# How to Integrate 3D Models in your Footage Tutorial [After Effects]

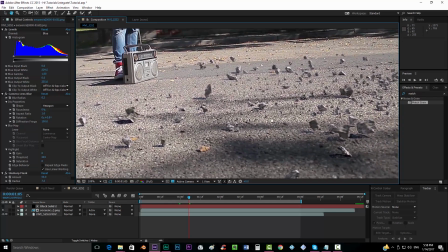12:13 So the next thing that we want to do is give some shades to this,
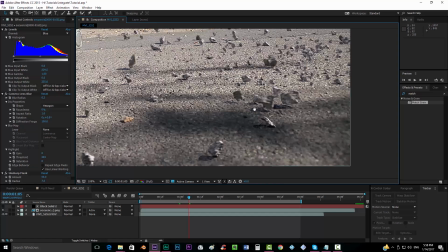12:19 because there was a tree over here and the rocks are passing this way, and we can see that there are some shadows,
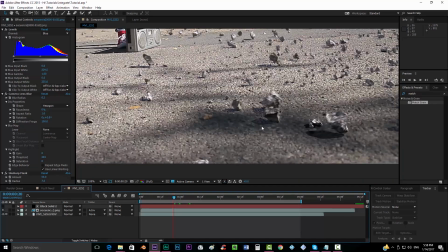12:27 but they don't look to affect the rocks, so we want to change that. So we're going to add a new adjustment layer. I'm going to add a
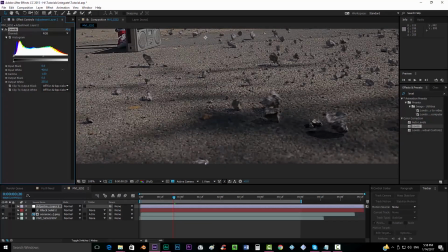12:40 levels effect and put the input white, put it up, maybe not that much, something like this.
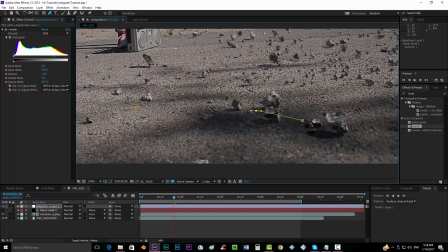12:48 And then we'll want to draw a shape.
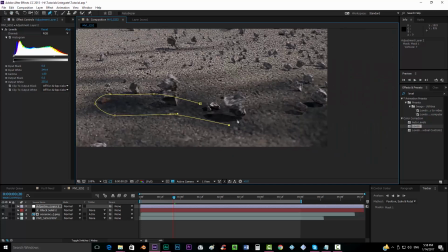12:52 Obviously, if you have no shadows in your footage, there's no need for you to do this. But I'm gonna do it just in case. Something like this.
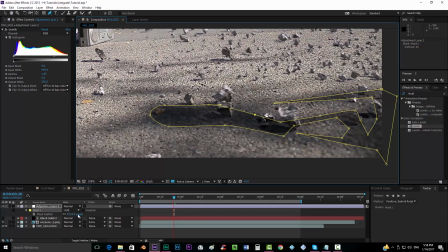13:07 And then put the feathering up.
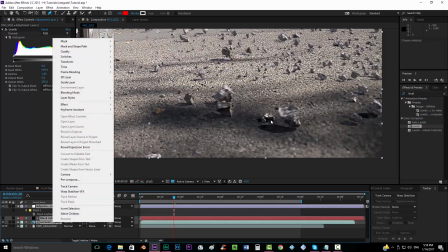13:11 And now you will have to pre-compose the whole thing so that it only applies to your rocks and not to your wall footage.
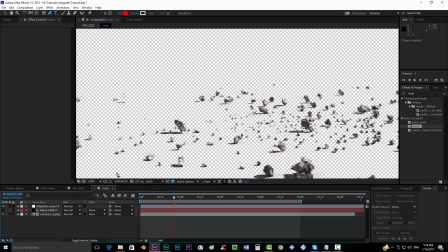13:19 So I'm gonna compose this as rocks. I just hit the microphone.
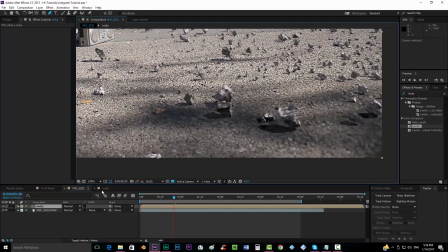13:25 And I'm going to click here so that I can still see this position, and I'm gonna put the input white maybe a little bit more up.
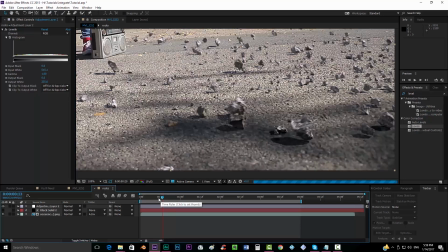13:40 And now when our rocks come over this place, we can see how they change the luminance. And you know, it's something that is a very subtle effect. Maybe probably
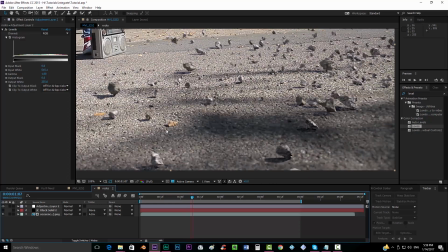13:57 nobody will see that, but if you want to have your footage completely accurate
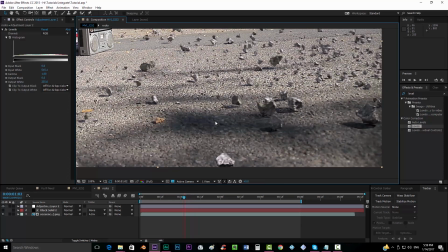14:05 with your video integrated, you'll want to do that.
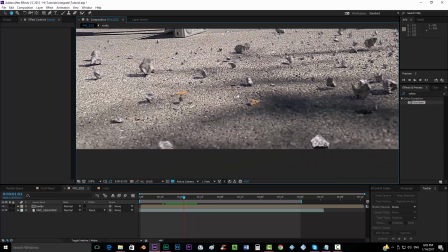14:10 Okay, so the last thing that we want to do is creating some sort of depth of field, because as you can see over here, the pixels are really blurred, and over here they're pretty knitted,
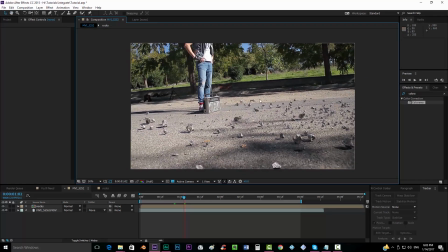14:24 you know, pretty sharp. So we want to create a deep depth of field ramp, add it to our rocks. So we're gonna create first of all a new layer, new solid,
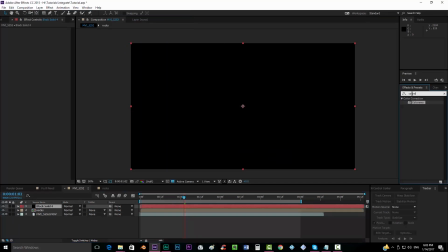14:37 make sure that is comp size, and we're gonna create a gradient ramp.
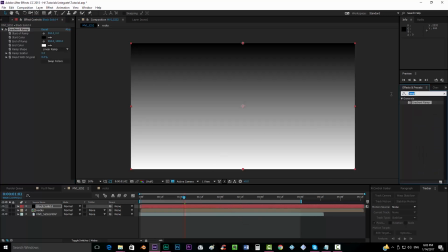14:43 We're gonna drop it, and we're gonna create now a colorama effect.
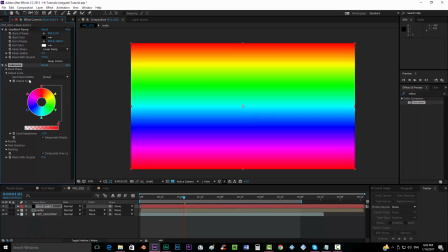14:50 And what we're gonna do is put the output cycle into
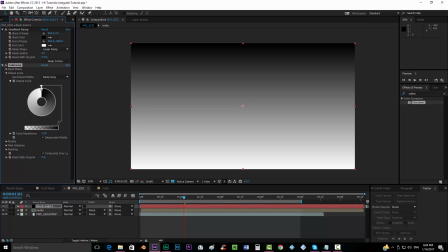14:58 here, ramp gray, but we will take the white and put it all the way down,
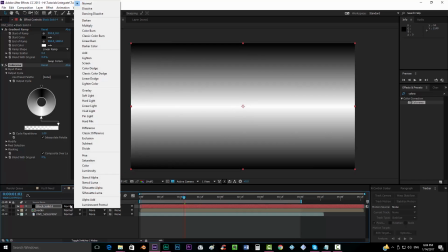15:05 so that now if we put it on multiply mode, where's it?
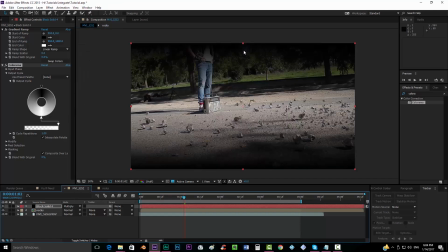15:11 Over here, to multiply, you can keep in mind that the areas that are darker will be, the blur will be bigger, and where you can see, there will be no blur.
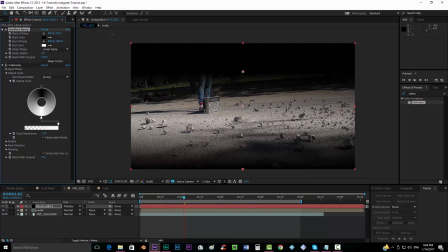15:24 So now you can play around over here, keeping in mind that, and I'm gonna put this part lower, something like that.
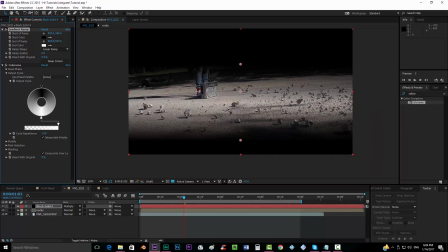15:36 This is like the depth of field that we want, more or less.
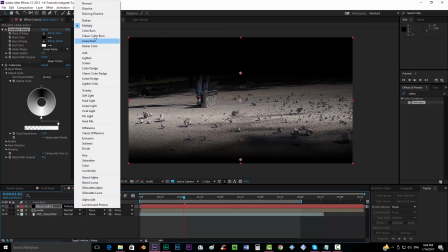15:45 Think something like this, and now we can leave this in normal mode, and
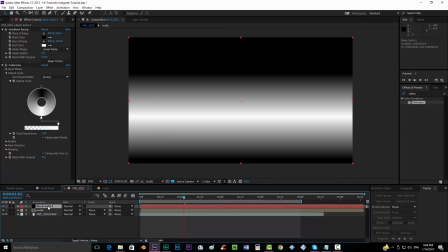15:52 we'll want to
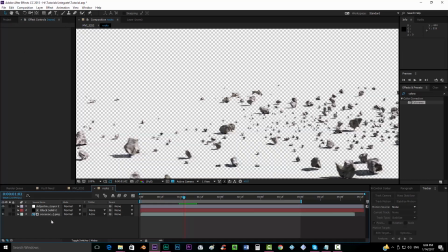15:54 cut this layer and drop it in our rocks footage, in our rocks precomposition, sorry.
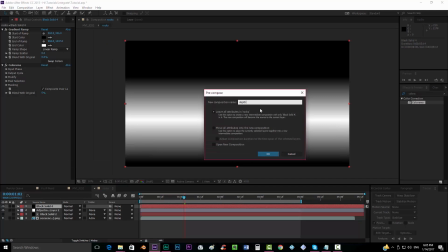16:02 And now you'll want to precompose that as depth, move all attributes into the new composition,
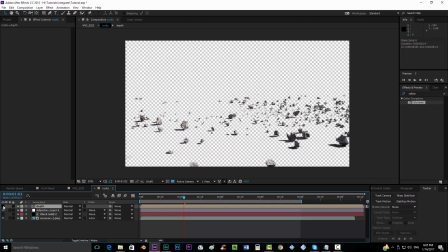16:12 and put it on invisible mode.
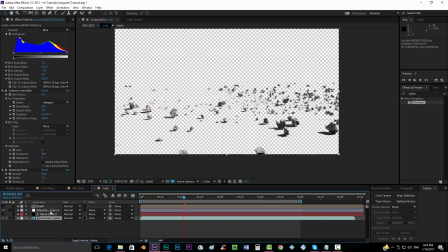16:14 And now you'll want to go to your sequence, get another camera lens blur,